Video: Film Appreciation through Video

Through a cooperative video production class between Elford University and Elford State College, Dr. Chad Harris is teaching both the artistic and applied practice of video production. Dr. Harris explains that video production informs the students' appreciation of film and TV. When you require students to make a video, they begin to understand the time, the effort, the planning, the skills, the thoughts that go into creating these things that they've enjoyed for most of their lives. And if you can begin to appreciate those things from that end, I oftentimes,
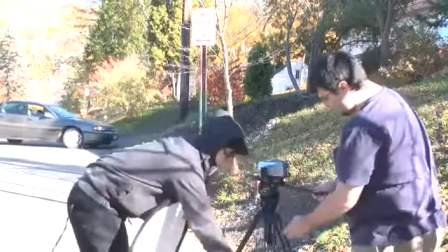when I'm teaching film or television, try to get my students to envision themselves on the other side of the camera.
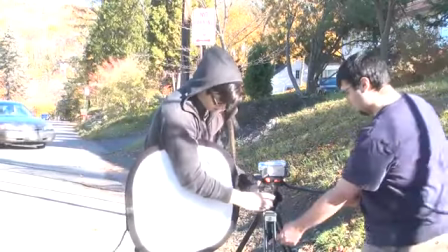What's the camera doing? What's the set look like? What are these things that you can't see in the picture? Your next assignment is going to require you to explore two very different approaches to audiovisual style. The key elements will include camera angle,
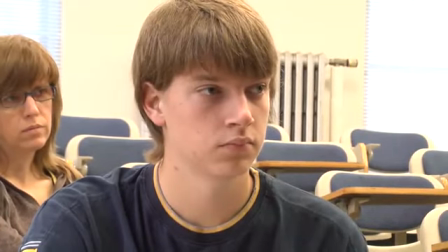camera distance, lighting, mise-en-scène, and blocking. In this particular project the students were working on, we actually asked them to produce two different film trailers. We asked them to produce a film trailer for a romantic comedy and a film trailer as if the same film was film noir.
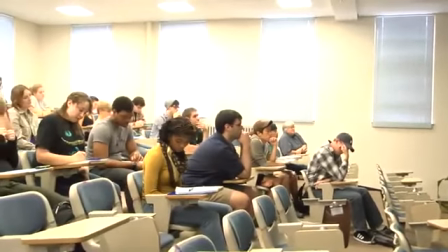Just back and forth. So is it the same movie that we're doing in two different genres, or is it two different movies?
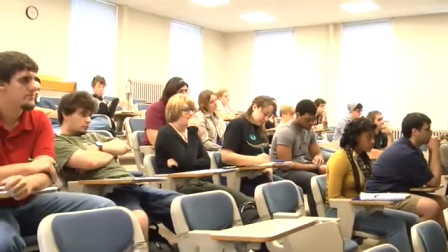Same movie. Same general film concept, Okay. but twisted up in two different genres. Romantic comedy uses the traditional invisible style, a style you're not meant to notice. And so you hide the techniques of production. Film noir, on the other hand, frequently will lay those techniques of production bare. We see they're so evident, the stark lighting, the shadows,
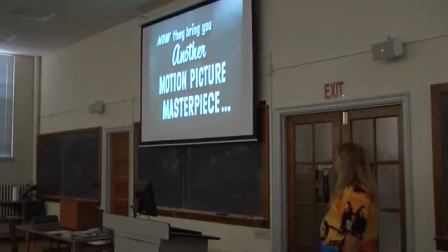the extreme camera angles, extreme camera distances.
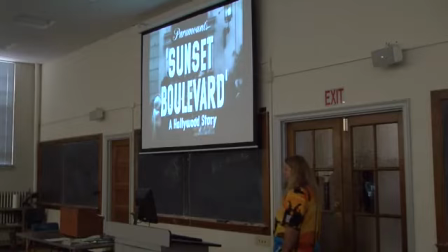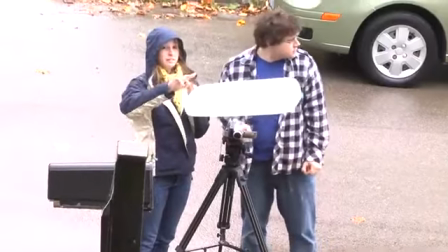When we're in the room using cameras, setting up the lighting, again, we have to look about what's in the background.
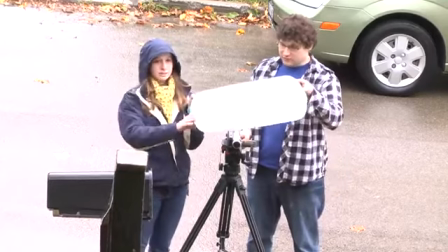Is that piece of wood that's in the frame going to be so distracting to the viewer? You're looking at stuff that you've never even seen before, and I've never even thought that I had to build an entire environment just for a single shot.
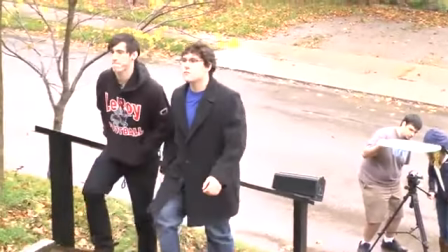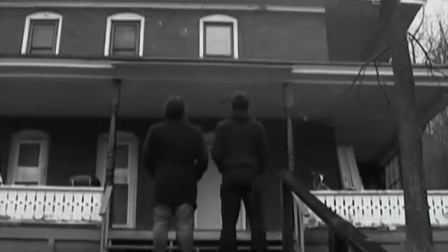For our film noir, we had one where they're playing poker, and we set up a table and then the tripod on top of the table, and then we're standing there right on top of it because they love those hard, artsy angles, and just creating more again of that unbalanced, mysterious kind of feeling throughout.
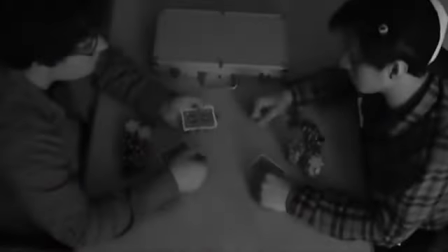It was unfair. Your suffering was undeserved.
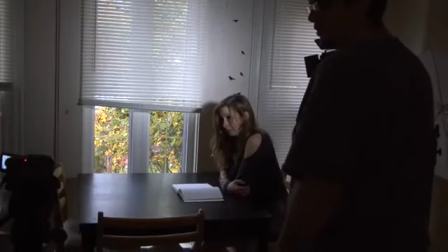Wow, that's going to be a sweet shot, especially in so? black and white, just like that.
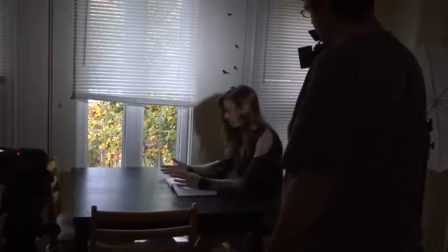Okay. So, what should I be doing? Just pretending to read and flipping?
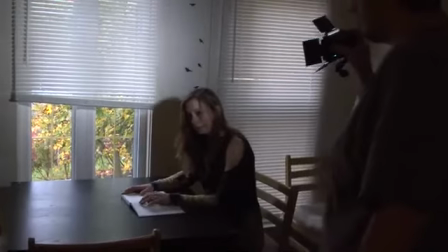Yeah, you can be flipping.
When we did the scene where I'm reading and flipping and doing things slowly and then solemnly looking off,
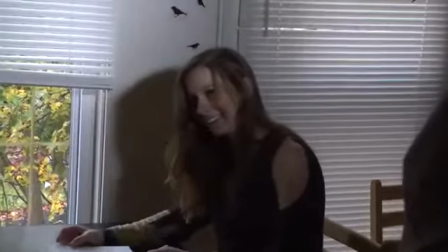we set that scene up because of the darkness. The window created the light, and then we had the dark behind my face or behind my back, and then the black and white with the music on top of it.
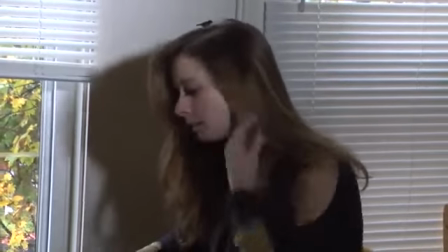You could really see how those aspects created the film noir.
Action.
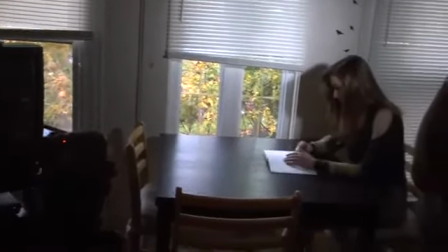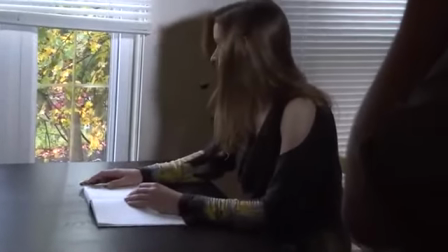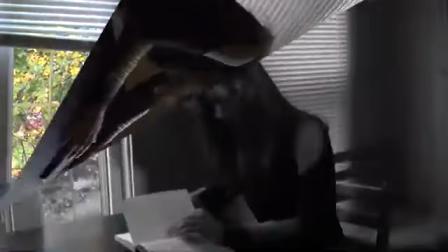Cut. That was very good. Okay. For endless nights, my eyes have stared off into the shadows of the past.
Dr. Chad Harris explains the importance of collaboration in video production.